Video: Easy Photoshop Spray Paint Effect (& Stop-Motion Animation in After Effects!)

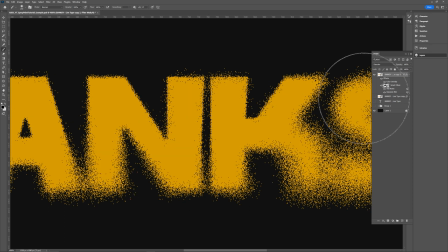[4:12]
So obviously that's up to you if you want to keep the graininess or not. But I kind of prefer to have a little more flat.
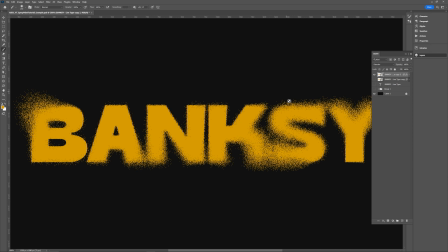[4:19]
And that is basically it. And then you can do this as many times as you want. You don't have to have a background for this. You can just have it as a PNG, and you can just stack these as much as you want. And next, I'll kind of show you some of the like textures and effects I'll put over this to kind of bring out the graininess and spray patternness,
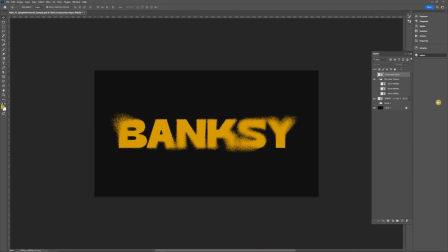[4:38]
if that's a word, over all of this. So the first thing I'm going to do, I'm just going to add this construction paper texture that I have.
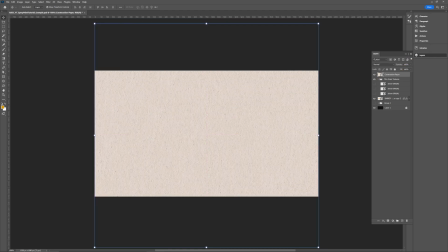[4:45]
I can kind of set it wherever, and I'm going to set the opacity to
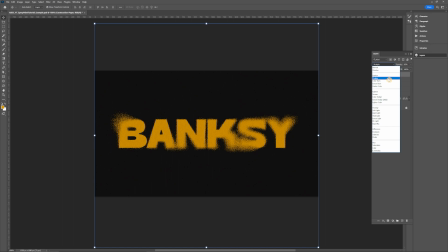[4:50]
65 and then set the blending mode to multiply, so you can kind of see that within the letters here. I have a couple grain textures here you can set to like screen, but since this is on black, it doesn't really matter.
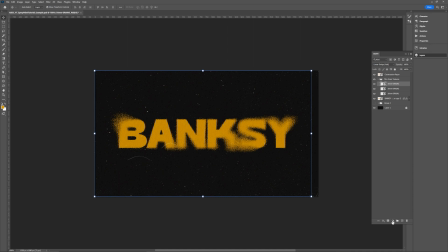[5:06]
And then I just kind of layered a few of those on top. Something else that's fun that you could do, you could add a color overlay to all of the grain as well, so it could be the same color, like it's almost some like spray fall off in a way. So if I add that to the entire folder of grain, you can see all of it there, which I think is pretty fun.
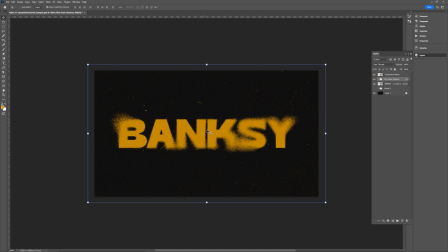[5:23]
And that's pretty much it. Again, you can change the colors of any of these. I think kind of swapping colors as you add different frames of these spray patterns could be really cool if you're doing this for animation.
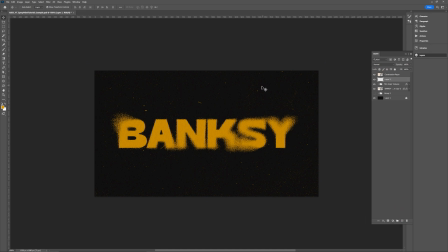[5:35]
But this is just some easy texture stuff, and even better if you have specific brushes that can kind of add some things to. These are from Retro Supply. And if I bring the size down quite a bit
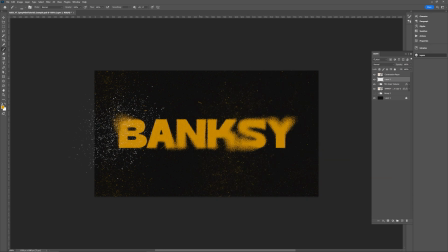[5:51]
and then just add little extra bits of splatter here, that can kind of help bring that effect out even more too.
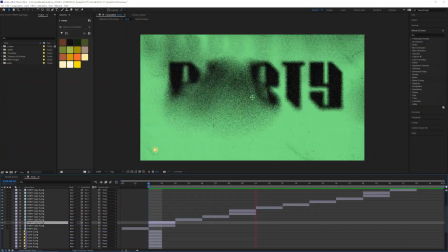[5:58]
So this is kind of the final that I used for my personal project, where I just kind of made a bunch of frames.
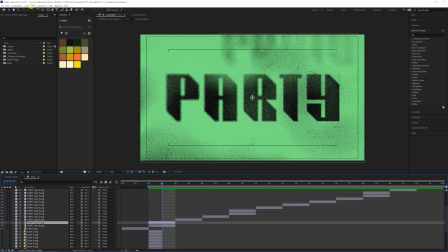[6:04]
I think I did each of them at like 2 frames a second. It's at 24 frames per second.
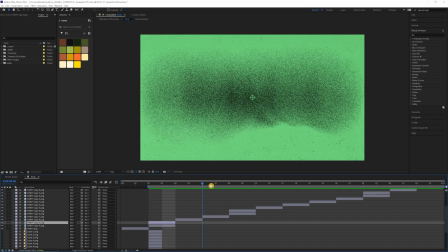[6:09]
So just did 2 frames of each kind of image that I made,
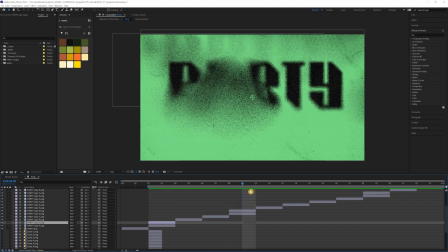[6:13]
and some of these I totally blew out the spray paint effect, and then some I kind of moved the position of the type a little bit too.
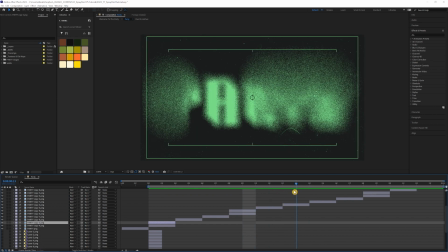[6:20]
And then I actually inverted the colors here just for some visual interest,
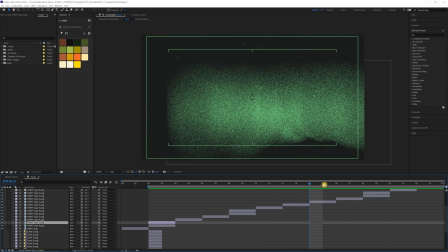[6:26]
and added some like framing elements, different spray patterns.
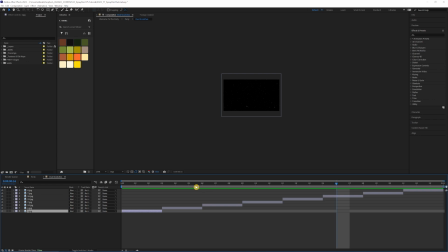[6:32]
I have a looping dust and scratches texture going on too.
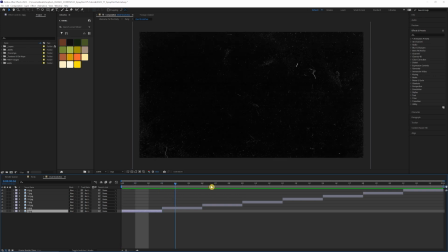[6:38]
That's just a bunch of images, I think at 3 frames a second for 1 second, then just having that loop as well.
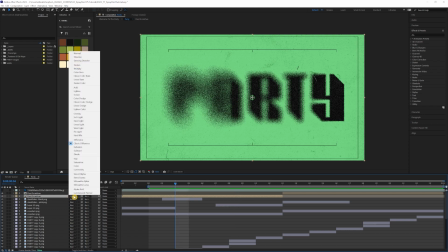[6:45]
And then set that to classic difference
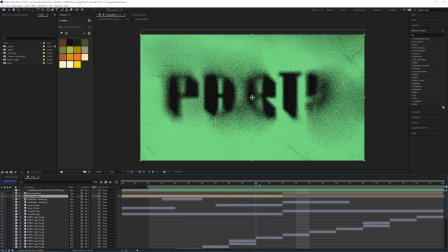[6:51]
and linear dodge, just to kind of get that transparency and overlap.
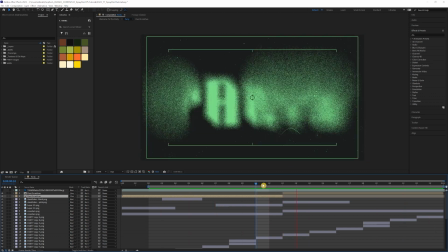[6:56]
So it goes by pretty fast, but really if you just do the spray paint effect in Photoshop a couple times and then just set it to a timeline, you really can't go wrong with
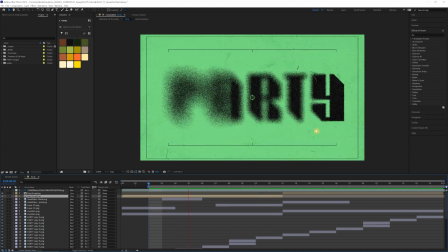[7:06]
having a cool effect with animation and it kind of looking stop motion-y. So thank you guys again for watching. I, as always, hope this was super helpful. And if you found it super helpful, feel free to like and subscribe and all the YouTube-y things. And I will see you next time.